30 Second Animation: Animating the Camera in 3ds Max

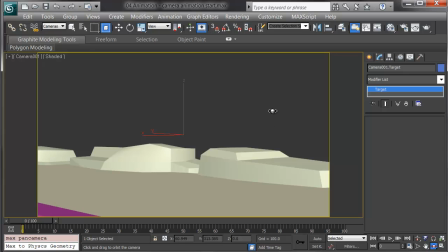This draws the eye into the view. To animate the camera then, I'll use Auto Key. I'll press N and go over to the right frame. I need to check in my time configuration if I've got the right frame rate as well.
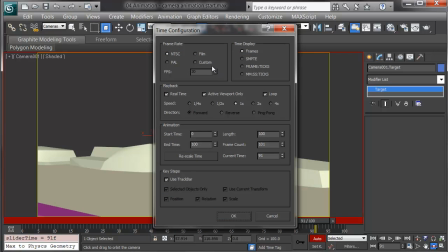I'll click on the time configuration, and for this, I'm going to set the custom frame rate at 24, or I can choose film. I want to give myself enough frames to play with. I'll say that this is going to be a 4-second shot. I'll put the frame count at 96, and I can always stretch this if I need.
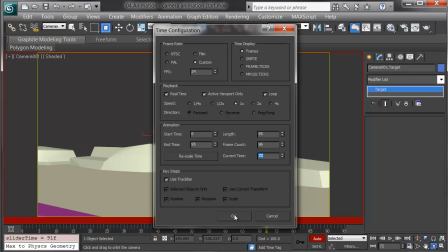24 frames per second times 4 is 96, running at real time, 1 speed.
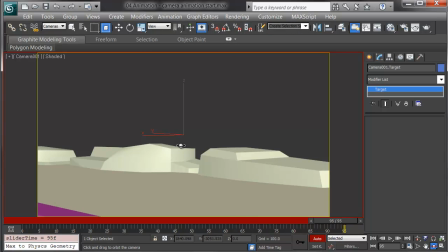Okay. On the time slider at 95, or 96 frames, I'll pan over
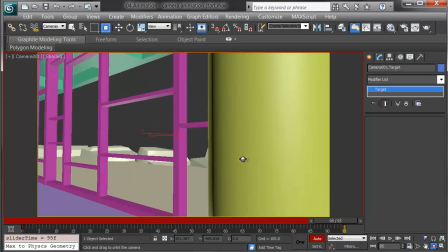and then I'll orbit the camera to reveal the echoes off in the distance.
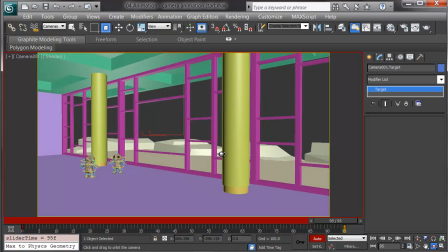For this shot, I want to make sure that I'm fairly level to them. Low is okay.
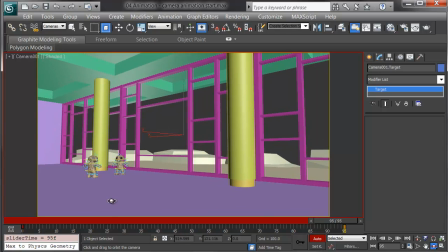I'd like to have them line up roughly on the third line here on the camera, so that on the vertical third and the horizontal third, there's our characters.
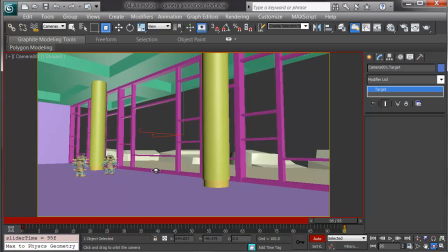And I need to make sure I orbit so they don't have a column sticking out of one of their heads.
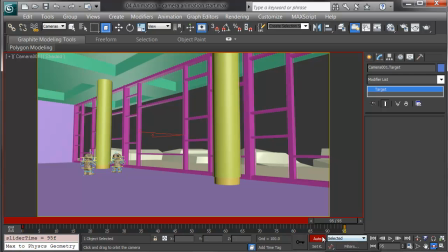That's a pretty good frame on this shot to start. I'll turn off auto key to make sure I don't accidentally key something and test out the shot.
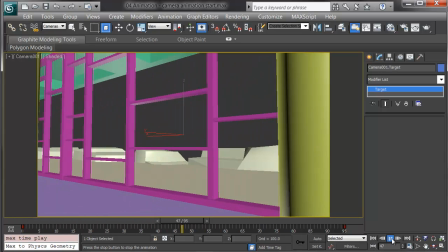When I hit play, the camera pans to the left and reveals the echoes.
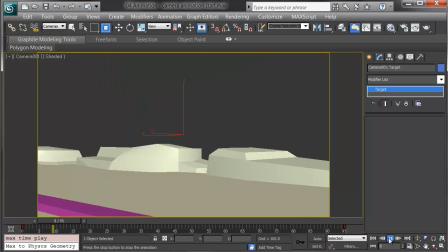Pretty good shot. I need a little more tweaking on it to make it really work.
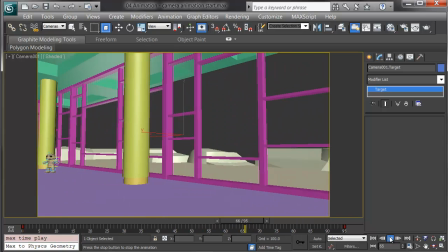Right now, it starts fairly suddenly and stops decently but could go a little slower.
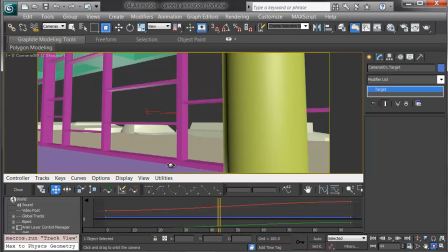I'll go into the track view and fix this. Notice I have the camera 1 target selected.
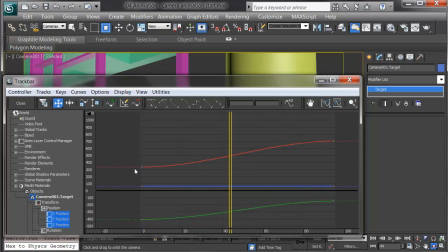I'll open up the track bar and I can see my animation for my target. Here's the red x-axis and the green y with nothing going on z. The keys are already eased. They slow down to a stop, but what I may want to do is slow this further. I'll select the key at 95 on the x and grab the handle and move it.
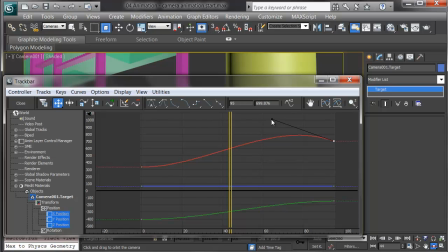Now, I don't want to do this. This will give me an odd wiggle in the camera motion. What I'd like to do is grab the handle and hold control and extend this handle out horizontally just a little bit, maybe just past that second grid line here at 60. I'll do the same on the y-axis so that the motion stays consistent.
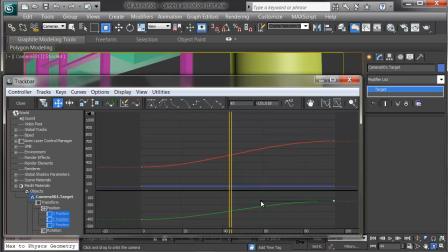Holding control extends that handle horizontally. Now I've slowed the motion on the target as we come into that 96th frame.
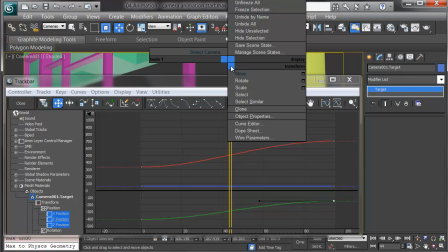What I can do is right-click in the view and choose Select Camera from the quad menu.
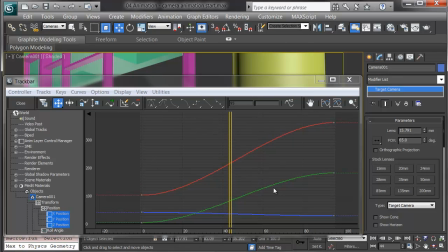There's my keys for my camera, and I can perform the same operation, selecting their keys and dragging the Bezier handle to the left just a little bit to slow down that motion. Here's the y-axis. And now I've got a nice, easy motion into that shot.
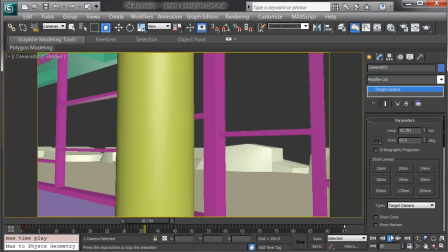I'll go back and check. I start off the window, I pan to the left, and slow down to show the echoes.
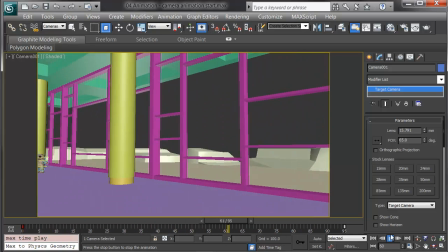This shot works nicely.
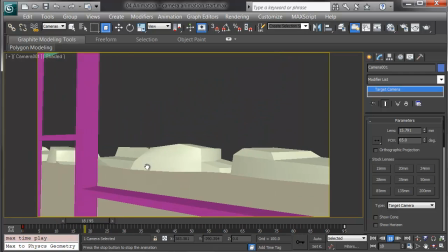At this point, at the end of this shot, my depth of field should be focused on them,
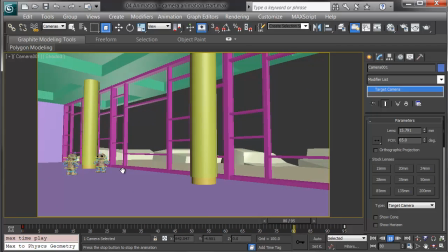and I'm ready to cut to a medium shot of them talking, or maybe one of them will turn and look at us as part of this animation,
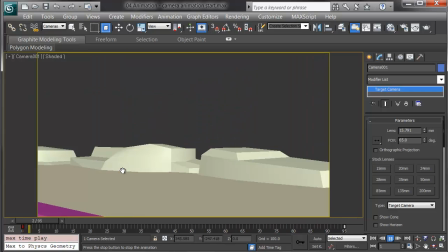and we can cut to the next scene.